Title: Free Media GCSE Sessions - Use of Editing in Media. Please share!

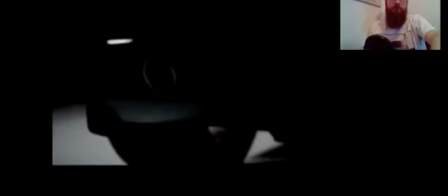20:36 you're going to tell us who you work for so hopefully you've noticed
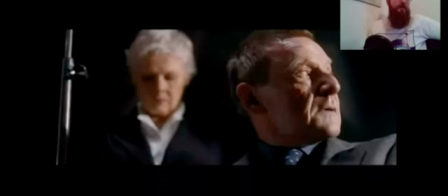20:42 by now that we've got these two seemingly unconnected clips we've got this the lots of close-ups of a fast-moving car and this kind of interrogation scene i was always very interested to meet you
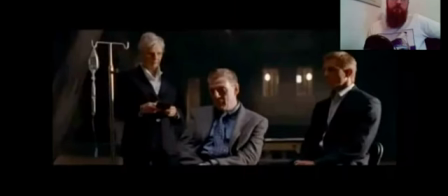21:00 eventually you will tell us about the people you work with and the longer it takes the more painful we'll make it the first thing you should
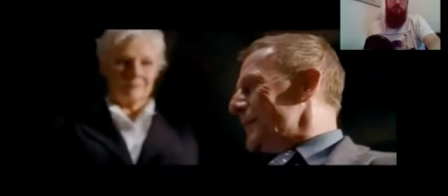21:08 know about us is that we have people everywhere am i right
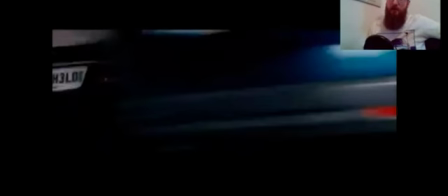21:16 so in the minds of the audience as we're perceiving this these two scenes are happening at the same time at the same time as this person is being interrogated this car chase is also happening and that is effectively what cross-cutting allows uh
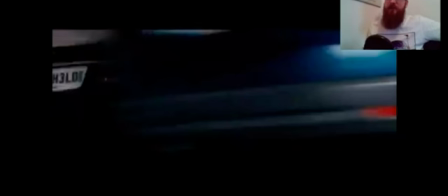21:31 an audience to understand uh so it's not exactly like continuity editing but by putting these two scenes uh unfolding side by side in tiny little chunks by cross-cutting these things it establishes for us in the audience
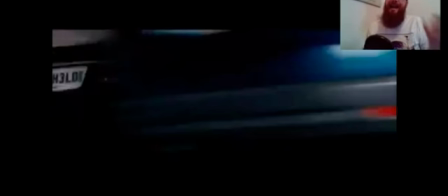21:47 that these two scenes are happening at the same time um and the the name that we refer to this is cross-cutting okay so let's
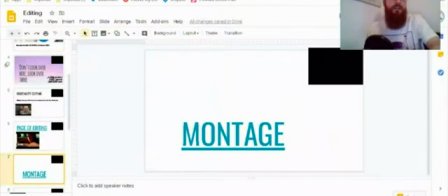21:58 carry on with increasing our understanding of the key vocabulary around editing
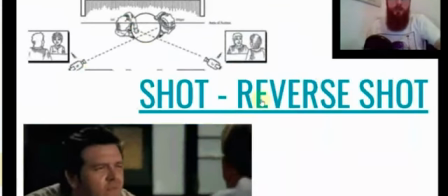22:07 so the shot reverse shot this is again one
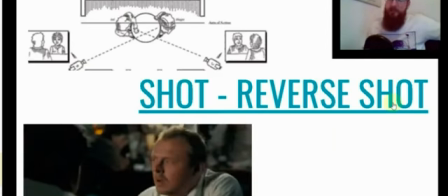22:15 that we have probably as an audience seen millions of times because it's a really well-used way of recording a conversation. So the little diagram that you can see in the top left-hand corner of this slide shows
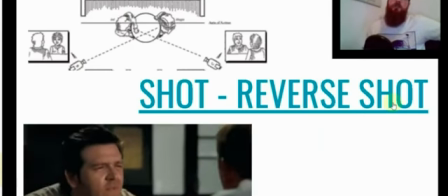22:30 you that if you've got two people sitting across from each other having a conversation and you want to record it,
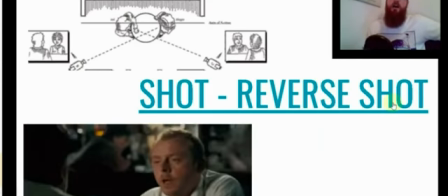22:36 you simply put the two cameras at 180 degrees apart from each other, one facing at one character and the other one on the opposite side focusing on the other character and then when it comes to
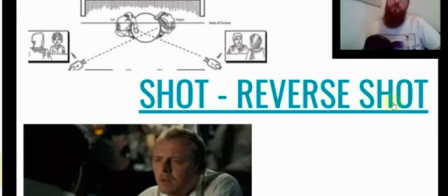22:49 editing those two clips together you simply cut from one clip to the other usually when that character is speaking or reacting so that little animated gif that you can see in the bottom left hand corner of the slide is showing you a
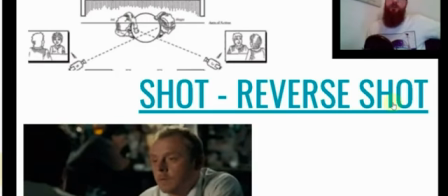23:06 shot reverse shot between these two characters when the character in the shirt and
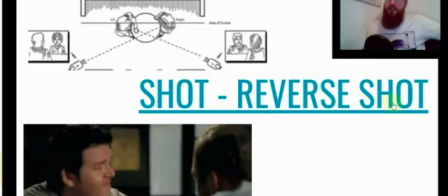23:11 tie speaks we see his face and it uses that particular camera and when the
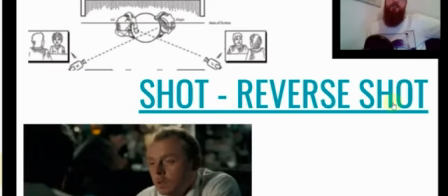23:16 guy who's smoking when he talks it cuts to his camera and obviously all of that was filmed at the same time but in when it comes to editing it's cut in that way and that's referred to as a shot reverse shot because if you like this particular area this could be called the
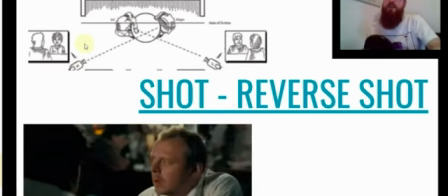23:34 shot and this could be called the reverse shot hence its name the
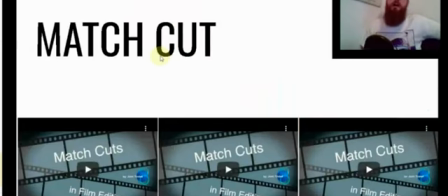23:42 match cut so a match cut is simply where an editor will match one frame or one visual part of one scene with another and the true art to the match cut is making it so that the join if you like
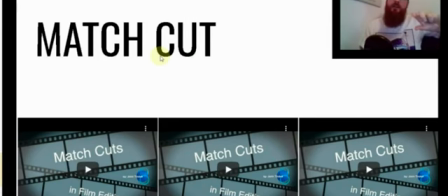24:00 the edit between those two seemingly different clips is as close to seamless as possible so quite difficult to explain but once you've seen these I'm going to show you three different examples once you've seen them I'm pretty sure that you'll establish what we mean when we use the phrase match cut so